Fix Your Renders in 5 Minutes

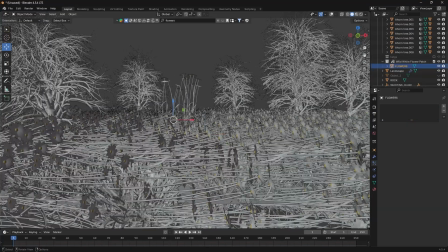4:08 decent. I'm gonna do that exact same process with bushes, flowers, and whatever the fuck else comes to mind. If you don't know how to use particle systems, you either have not watched this video I made talking about them, or you have and you're just mentally retarded.
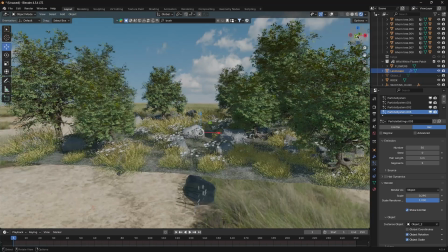4:16 Now it looks remotely appeal-inducing, but it's still really fucking boring, so let's add a focus. The first thing that comes to mind is a Japanese Torii game, so I'm gonna do that.
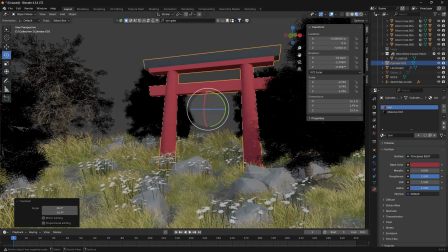4:22 You can do whatever the fuck you want. I'm also gonna make it comically massive because why the fuck would a Torii game be so big?
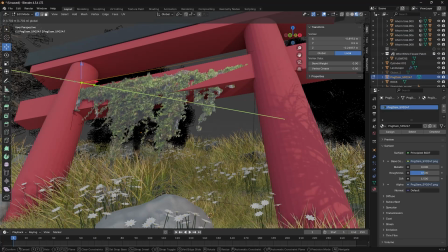4:27 Like, you see what I mean? Inducing curiosity. I'm gonna add some vines to this as well just to give it that kind of dated look, and now we have what could possibly be an artifact from an abandoned civilization. saturation or some shit.
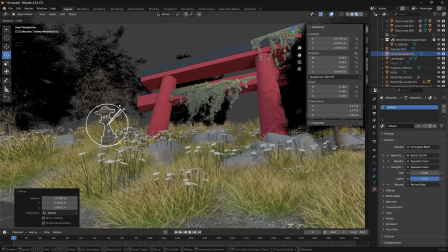4:35 I don't fucking know. Make the rest up in your head. It's already pretty good, but just because I can, I'm gonna add some of these like lantern things.
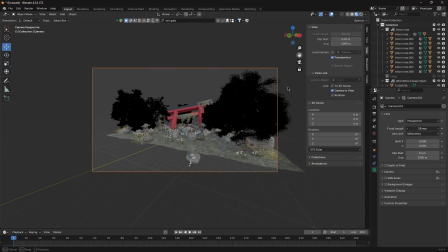4:39 I don't know what they're called, and I'm not gonna assume what they're called because I'm gonna end up sounding racist if I do. Now I'll just add a camera, fuck with the focal length a little, add some depth of field, a little bit of volume too, and that's literally it.
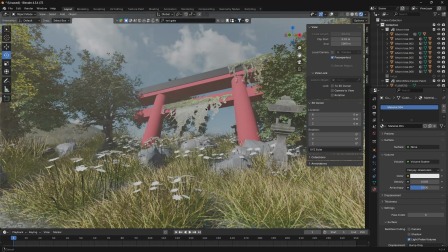4:47 You might need a like extra sun or some shit and an extra aerial light just to kind of, you know, make it look a little bit better. I made a whole video on lighting. If you wanna, you know, go watch that, give me some extra watch time. That'd be pretty cool. Anyways, making good renders on Blender really isn't that hard.
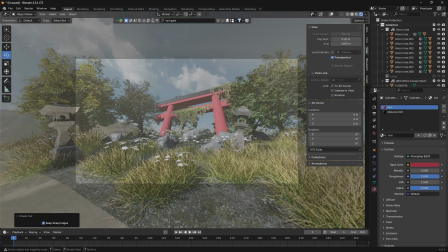4:57 Just bullshit it as you go. None of us know what we're doing. We're all confused. How the fuck do you think I got into this field?